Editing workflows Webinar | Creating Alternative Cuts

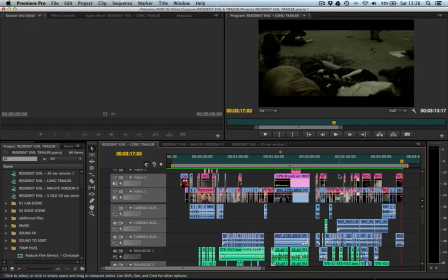As long as you tick them you're still retelling the same story essentially you're just telling it in different ways as soon as you remove one shot you've essentially told the story in different ways because you've chosen to withhold certain information from them so in this three minute version this is all information unwithheld
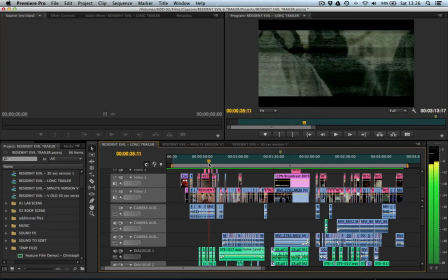we have these scientists then
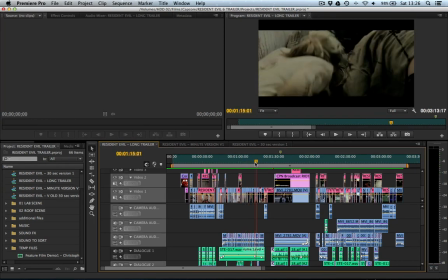they get attacked by zombies there's actually a wilhelm scream in there for those that know what that is
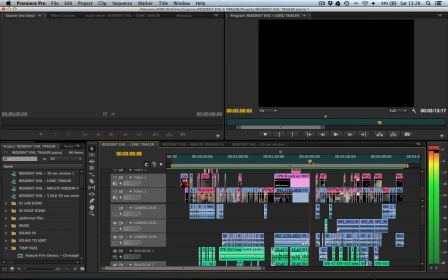Then there's a news reporter on the roof, who gets attacked,
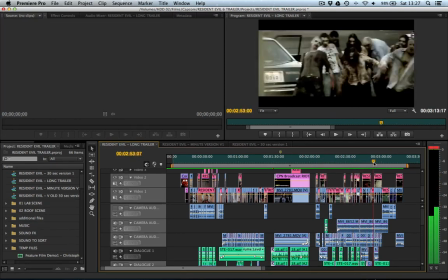so then the special forces come in, turn up and attempt to kill the zombies,
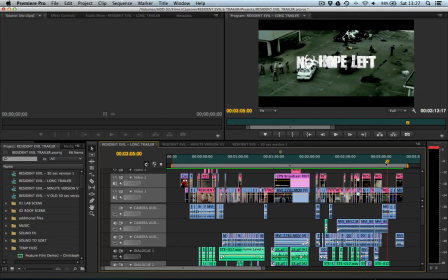then they get mauled over themselves, and then we have this No Hope Left logo thing come up at the end,
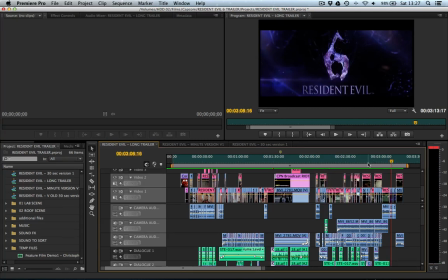ready for the Resident Evil logo. So we've got a small story, a science outbreak, they get attacked by zombies, it's on the news so we get this association with contemporary media and
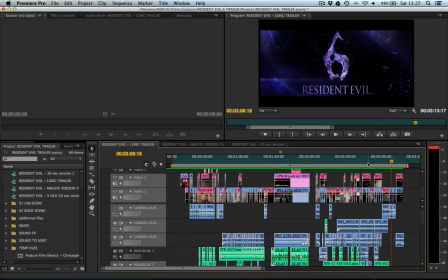then the forces come in to save the day but they can't because there is no hope left and that is one of the themes of Resident Evil 6 so we
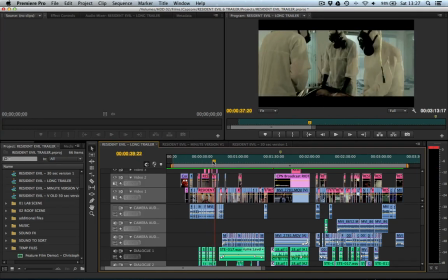tell this whole story of the scientists realizing there's an infection and then they get attacked
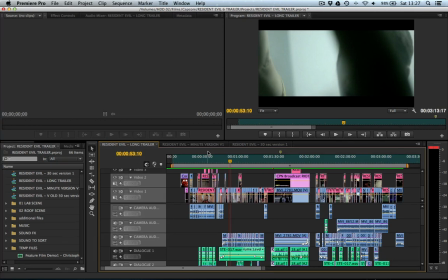this was one of the first elements of the video that I said hang on there must be a way to tell this in a shorter fashion. You know that the moment you have to cut off minutes off a video, especially a video that's only three minutes long, and create a one minute thirty second version, some stuff's going to have to go.
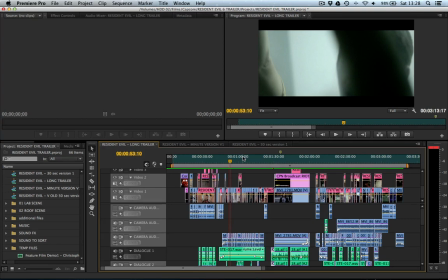You can't just trim off frames here and there and eventually that'll get to a minute. That just won't happen. You've got to get rid of chunks. So what I decided to do, and what me and Jason worked on, Jason was the director on the project,
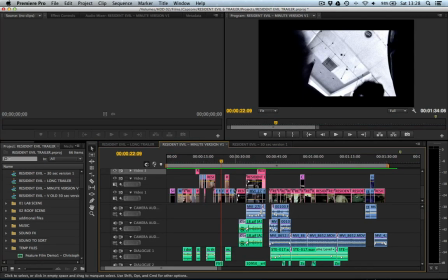was retelling this whole opening section in a cross-cutting fashion.
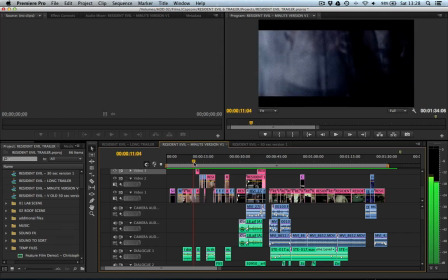So we have the zombies, we have the scientists talking about them, and then using intense colour grading,
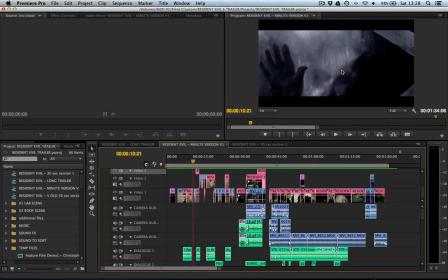we can differentiate the scientists from these flash-forwards, as it were. So we get a sense of the impending doom,
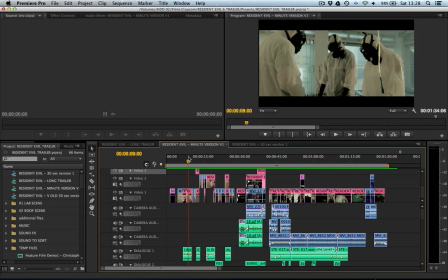but maintain the narrative arc of them uncovering that they're going to be attacked or that the dead bodies are infected. So you can see there's a few flashes of images here. If I just bring this down.
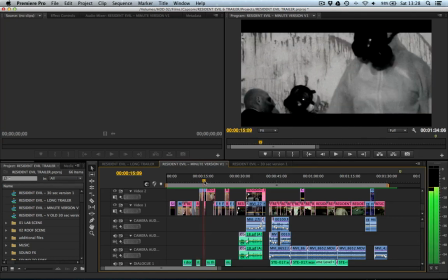You can see that they talk a bit more and then there's more flashes of them getting attacked. So we know that this doom is coming.
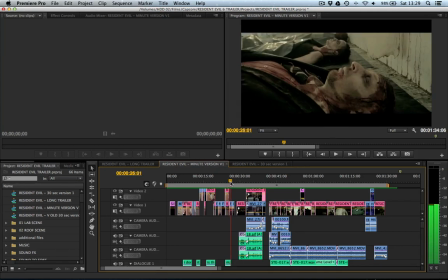More flashes. More flashes. And then that section ends on the zombie waking up.
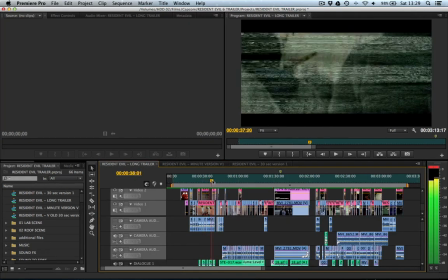You can see in the original version they go through their whole dialogue sequence and then we see two zombies
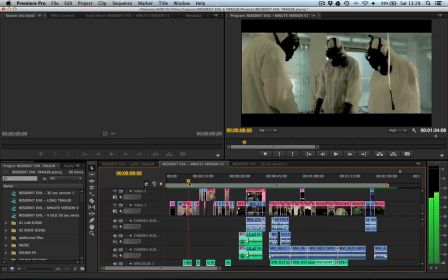waking up and then the doom happens whereas what we're doing here is setting out the before the after and
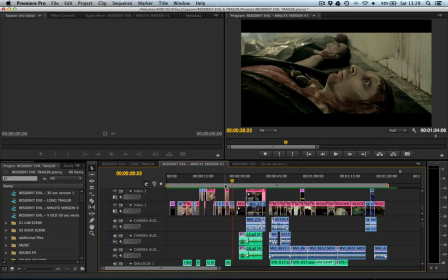then we end on the point that bridges them two scenes together so we still get a complete sense of the whole scene we've got most of the dialogue still in there I think one of
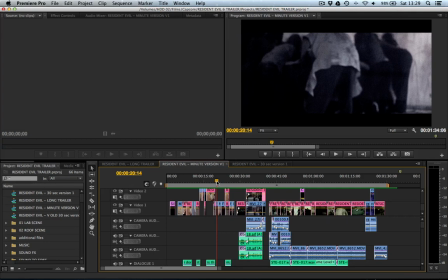the lines has been taken out but we have just squashed essentially one minute into 30 seconds and it's considering all these different techniques you can use to maintain all of the same information we could have said let's just keep the scientist but
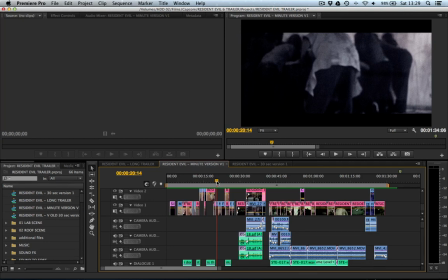that doesn't have the same impact of the fact that everyone is in danger and that was one of the main points no hope left so we couldn't get
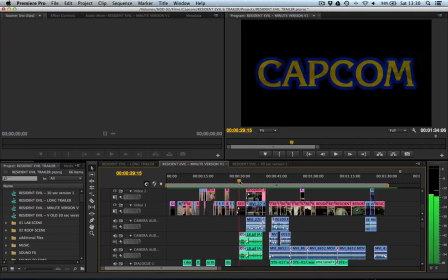rid of that we wanted to keep that bullet point as it were the second bullet point is obviously the relation with social media today and showing that But again,
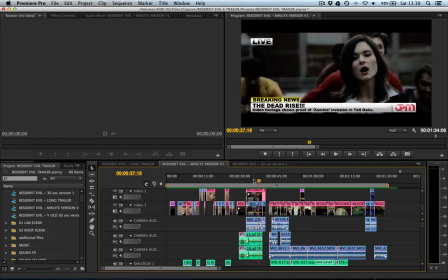no one is safe. And also using this fantastic bit of dialogue and scene in which the reporter, played by Lauren Shotten, gets attacked.
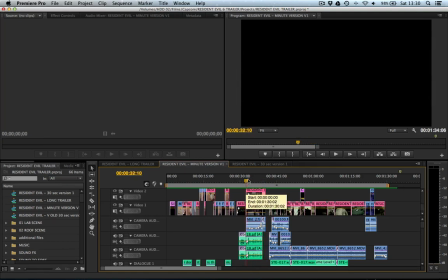We didn't want to lose that. So what we did was, again, we merged a couple of little bits. I cut down half the dialogue. I took the last 20 seconds, because the last 20 seconds is what really matters.